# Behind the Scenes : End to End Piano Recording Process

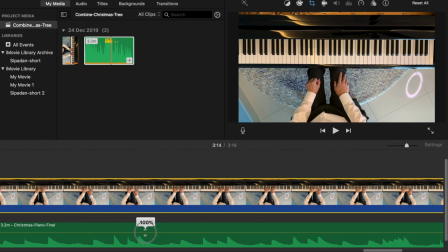[11:58]
This basically means that the source file is too loud for iMovie to cope with and the sound would get distorted if we did nothing I don't know why this happens but to fix it we simply adjust the audio volume downwards a little bit I found that moving it to 89% works perfectly
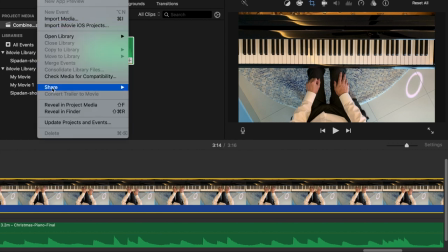[12:17]
all that's now left to do is to export the file
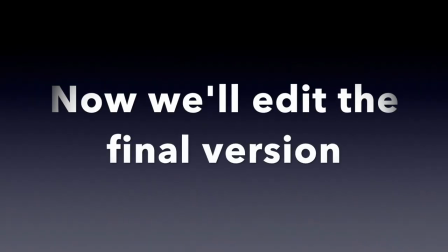[12:22]
next let's look at the final project from which I created the end file
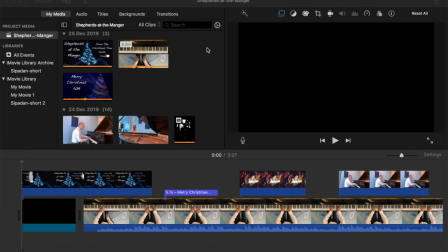[12:28]
let's have a look at the files in the my media section here are the video files I created
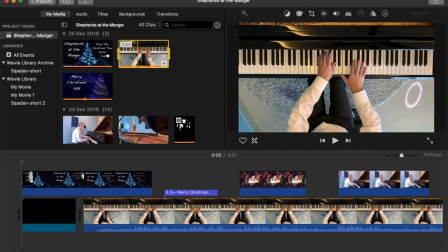[12:35]
This is the main file that I created by combining the audio and video together,
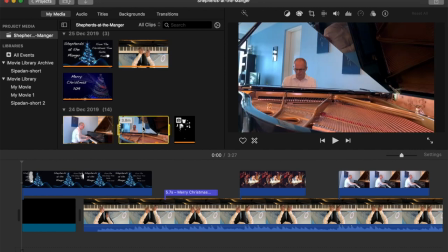[12:39]
and then the two alternative camera angles I recorded to mix up the visuals a little.
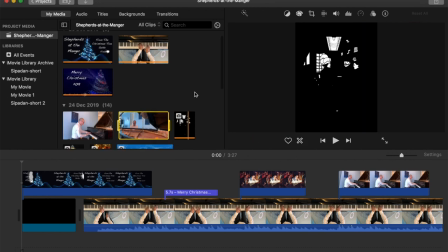[12:46]
Here are some Christmas images that I simply downloaded from Pixabay.
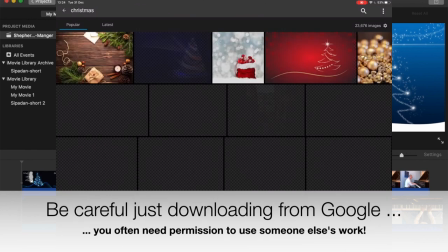[12:51]
This is a free app that allows you to download lots of images completely free of charge that you can then use without needing to pay any royalties.
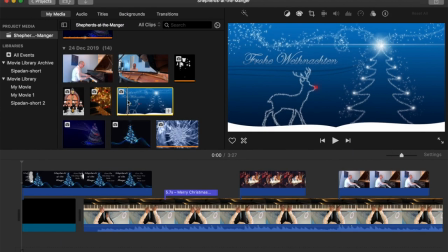[13:00]
Let me just give you a quick reminder of the bottom part of this screen.
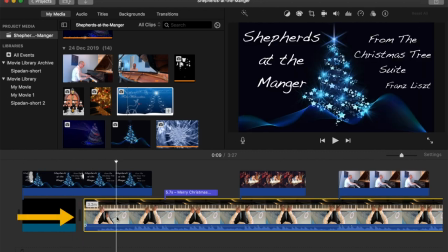[13:04]
We have the main video slot where we will put the main file and this will always snap immediately to the first available spot in this slot. We also have what I'll call the b-roll area.
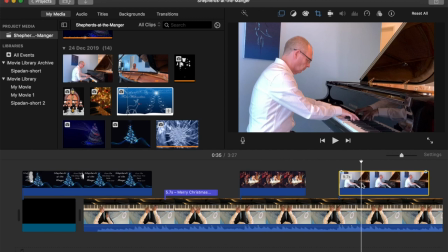[13:18]
The difference here is that we can put clips and images here and then move them around however we wish and they'll glue to the point on the main video file that we've chosen.
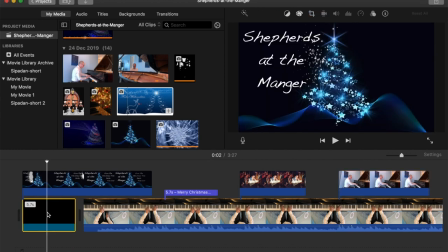[13:32]
So now let's look at the actual edit. The first thing that you might notice is that on the main timeline there's a sort of black box here.
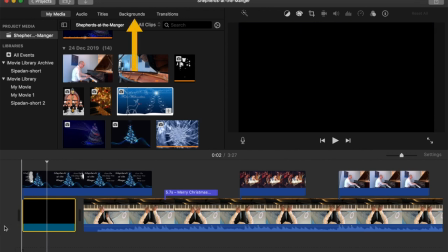[13:41]
This is actually a black background that I selected and put into the main timeline earlier at the start. The reason for this is that the main video clip would always snap itself to the very start of the timeline and I wanted
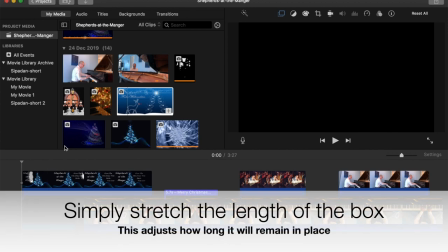[13:56]
to delay when this main clip would start playing and ever so slightly and to do that the easiest way is to just basically insert this background
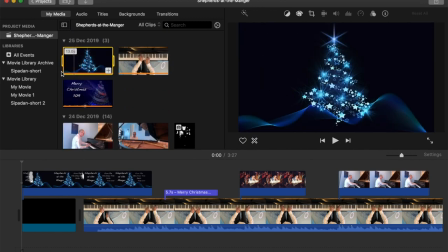[14:05]
now here is a short introductory segment that i created in keynotes again this is something that is extremely easy to do and powerpoint will do exactly the same thing for you i just took some text and some images
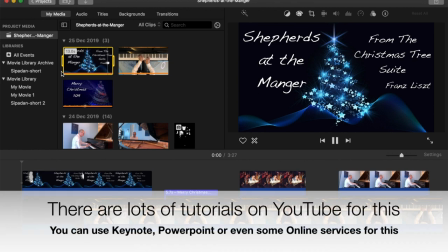[14:21]
and some standard animation effects and then i exported that as a video file
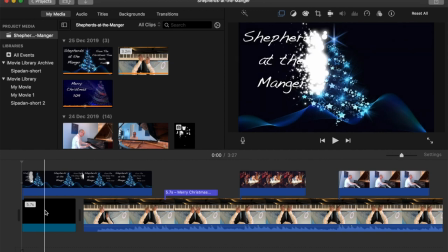[14:28]
and as you can see here I wanted the main clip to start playing with an overlap to
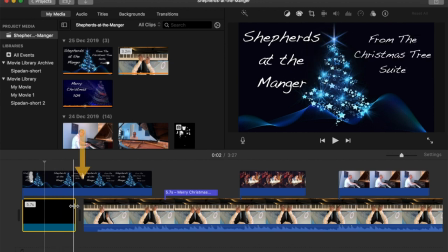[14:35]
this introductory clip and that's why I use this little black background in the beginning of the slot.
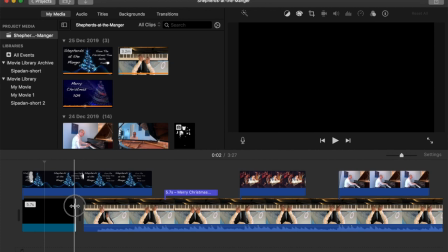[14:43]
All I then had to do was put the introduction clip on top of the background so that that's what will display
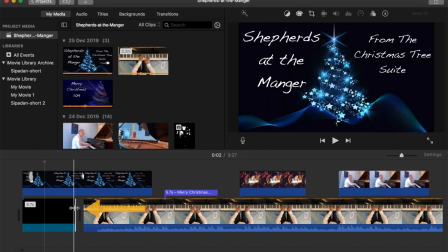[14:50]
and then adjust the size of the black box until the main file will start playing at the point I wanted to play.
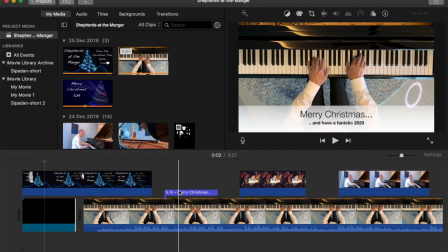[15:00]
The next thing you'll notice here is the little Merry Christmas message. This is just a title using standard iMovie titles.
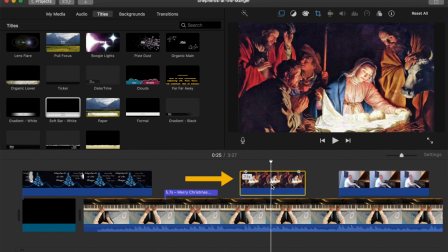[15:09]
The next thing we have is an image of Shepherds of the Manger selected due to the title of the piece as you might guess.
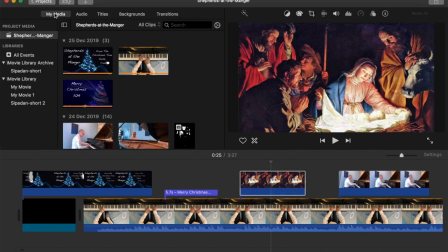[15:17]
I simply dragged and dropped this from the My Media area and placed it on top of the main file as you can see.
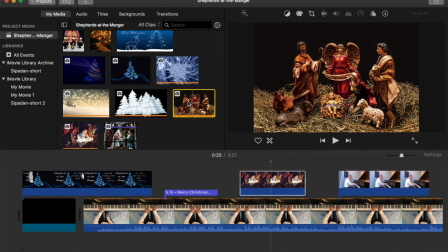[15:25]
I then just changed a few settings. It's set to cut away which is the default that generally appears when you do this and
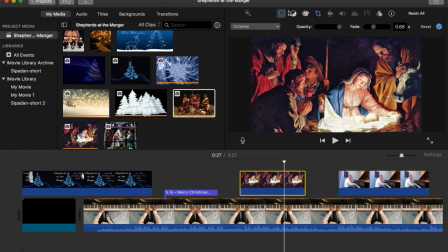[15:33]
that basically what that means is that the clip below will be completely hidden by the clip above. It's 100% opaque so nothing of the clip underneath will show through and then I set it to fade in and out so it's not such an abrupt change from one image to the next.
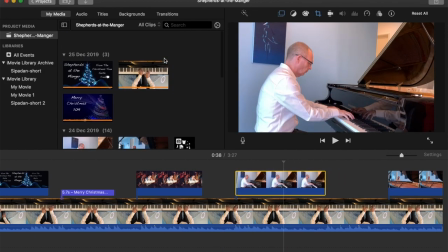[15:51]
The next thing we have is part of one of the alternate views. I simply search through the other file to find the portion I wanted.
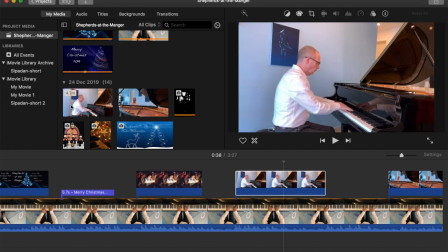[16:00]
The technical term for this is scrubbing and then dropped it into the b-roll segment.